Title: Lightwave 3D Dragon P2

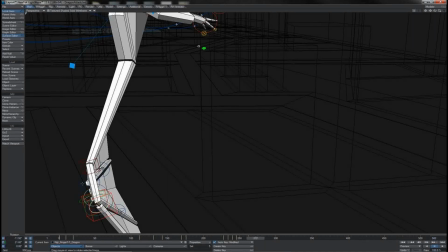45:17 And so what I'm going to do is just grab all 6 of those finger base controls, and I'm just going to reset their rotations to 0 at this point.
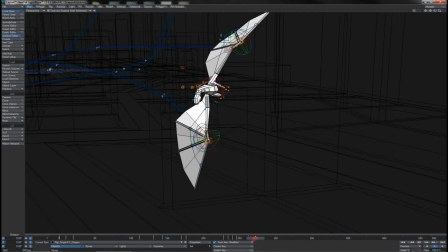45:27 And that gives us a nice sweeping, swooping shape coming in here as he sort of catches the air. You see both wings just sort of pop open that little bit and hold nice and flat for him to catch that turn like that.
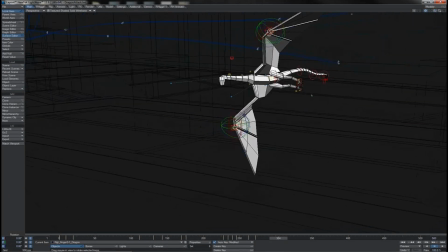45:44 Then following out, as he's really coming round the turn here,
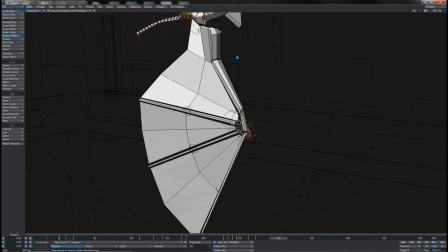45:50 I'm going to grab the fingers here on his right side. I'm not going to bunch them together, but I am going to push them down like this.
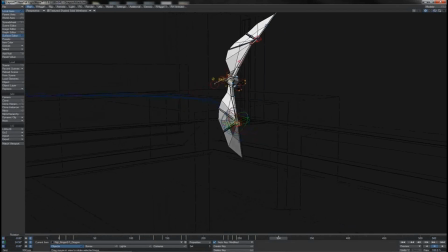45:58 So we're getting this real push back against the air on that wing and this real ride up over it on that one.
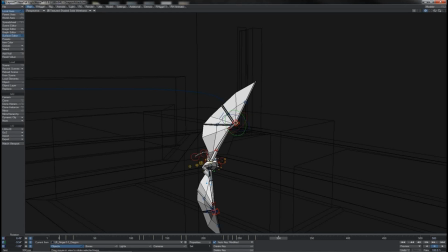46:04 I might also extend out the vane here just a little.
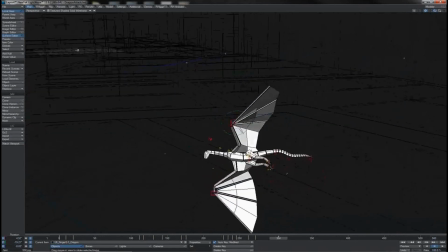46:09 Again, just shaping the wings off against one another there in the capturing of his turn.
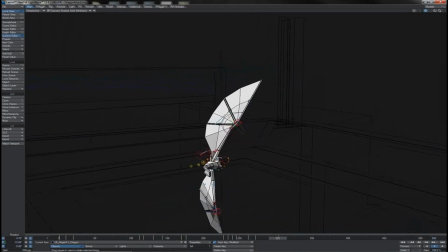46:17 Shortly after which, of course, he comes to do this roll back.
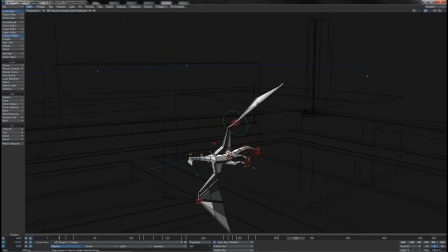46:22 And so what we want to do is manipulate the fingers there as well. So just before he starts to roll is where we need them to begin moving.
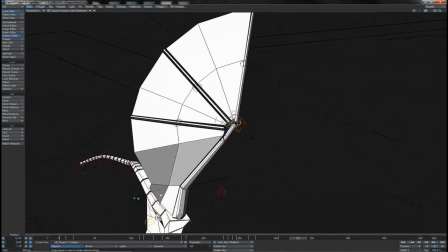46:31 Obviously, the aerodynamic of the wing has to be in place first, and then as that shape takes form,
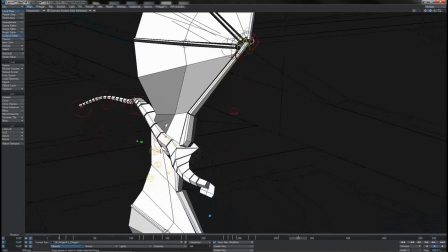46:38 the airflow over the wing changes, and that is, of course, what causes his entire body to shift in the air.
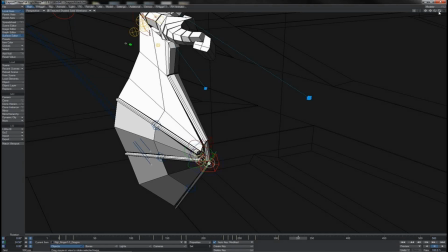46:47 So again, this is kind of an anticipation action.
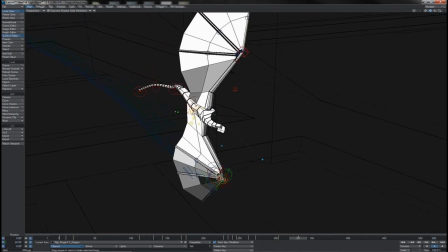46:51 The action needs to happen on the wing before the action happens in the body. So let's say 1, 2, 3, 4, 5, 6, 7, 8.
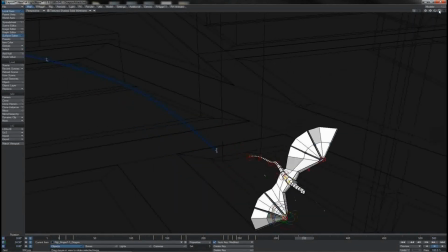47:02 And there he's just, of course, his body is beginning to roll.
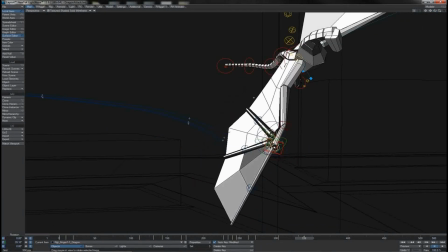47:05 What I'm going to do is bring them down on this side, open them up something like this, create a bit of shaping there.
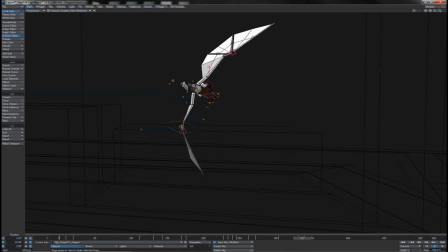47:13 So he's using that inner wing to catch more air and flip his body, whilst this outer wing will be trying to catch more air on its top side. Therefore do a little bit of air braking on that one side like that.
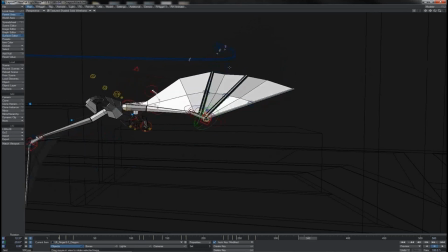47:27 And there we go, we get the flip of the wings as he turns out there.
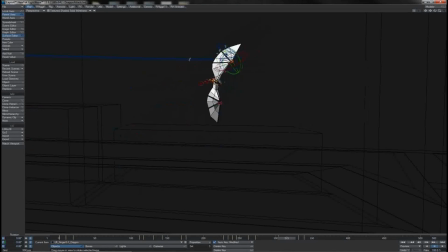47:33 And there we have this little pinch and flip of the wings as he begins to roll out.
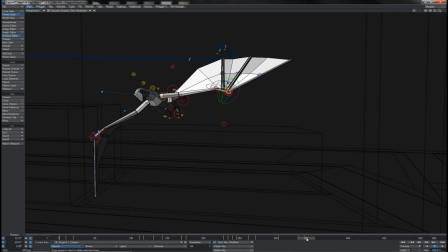47:39 And of course, as he does roll out, so let's say another, what's that going to be, 1, 2, 3, 4, 5, 6 frames, perhaps 7, 8.
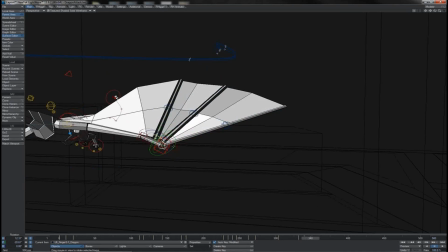47:47 Take all of the fingers and let's just reset them back to 0 here,
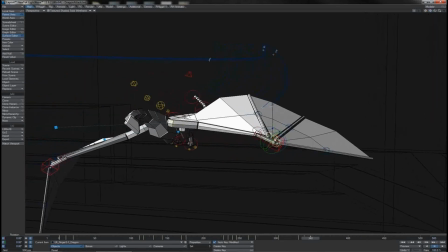47:52 because of course he needs to not keep rolling, but catch himself and, you know, keep himself nice and flat.
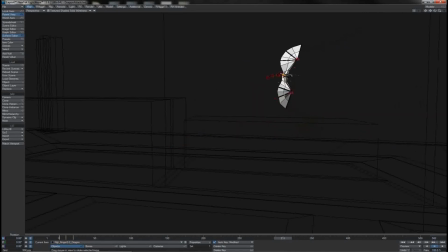47:59 And so there you can see, very subtle, but you see how his wings just pinch off and pop out as he goes through that roll.
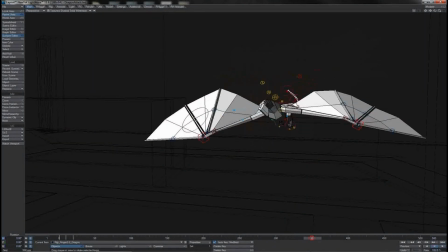48:07 It's very gentle, it's almost blink and you miss it, but when you do see it in playback there,
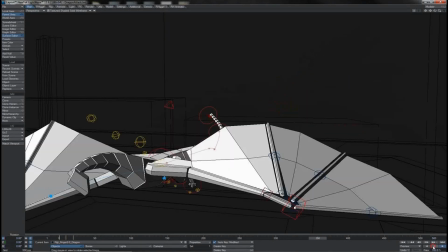48:12 it is visible and it does look quite nice, natural, just as we've got the action.
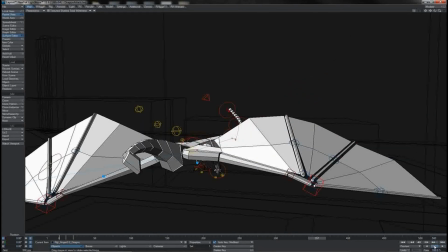48:18 There we go. You really get the sense of that anticipation movement in his wings, which is correcting his flight path.
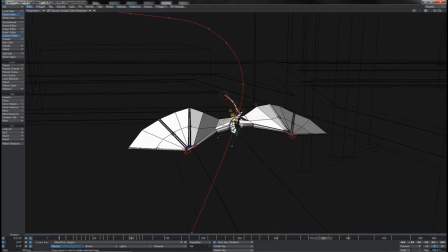48:27 And so we just pop a little fast forward in to see the completion of that.
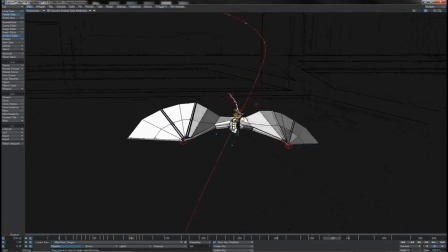48:31 Notice he does just a tiny little roll there, so we've got again a very, very subtle little tweak on the wings there. But then, of course, you see that he comes to do this big rise,
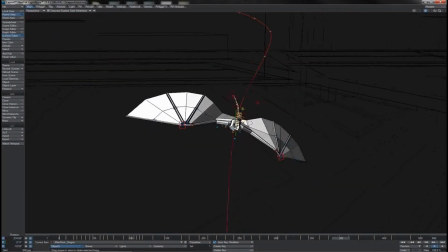48:43 and so we have another little tweak where you'll notice that both wings extend out,
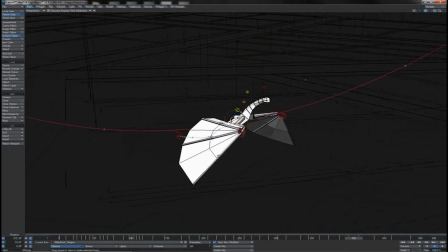48:49 pitch down ever so slightly, so we pitch the fingers and we really spread them to,
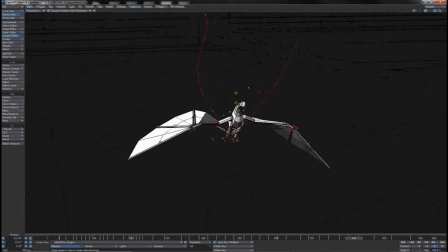48:55 you know, give maximum wing aspect, maximum lift, so minimum wing loading, of course, to try and get him on that fast lift up to the top.
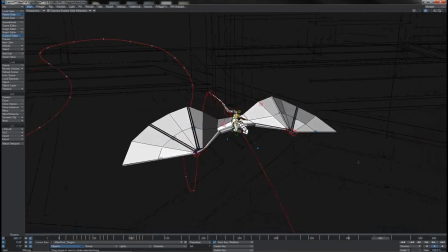49:06 And then just as he peaks, those fingers start to reverse and flex back the other way,
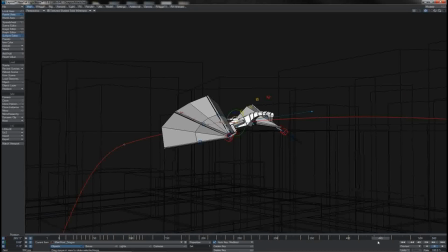49:14 so acting like a bit of a wind brake, almost an air brake, which of course slows him down for the dive bomb.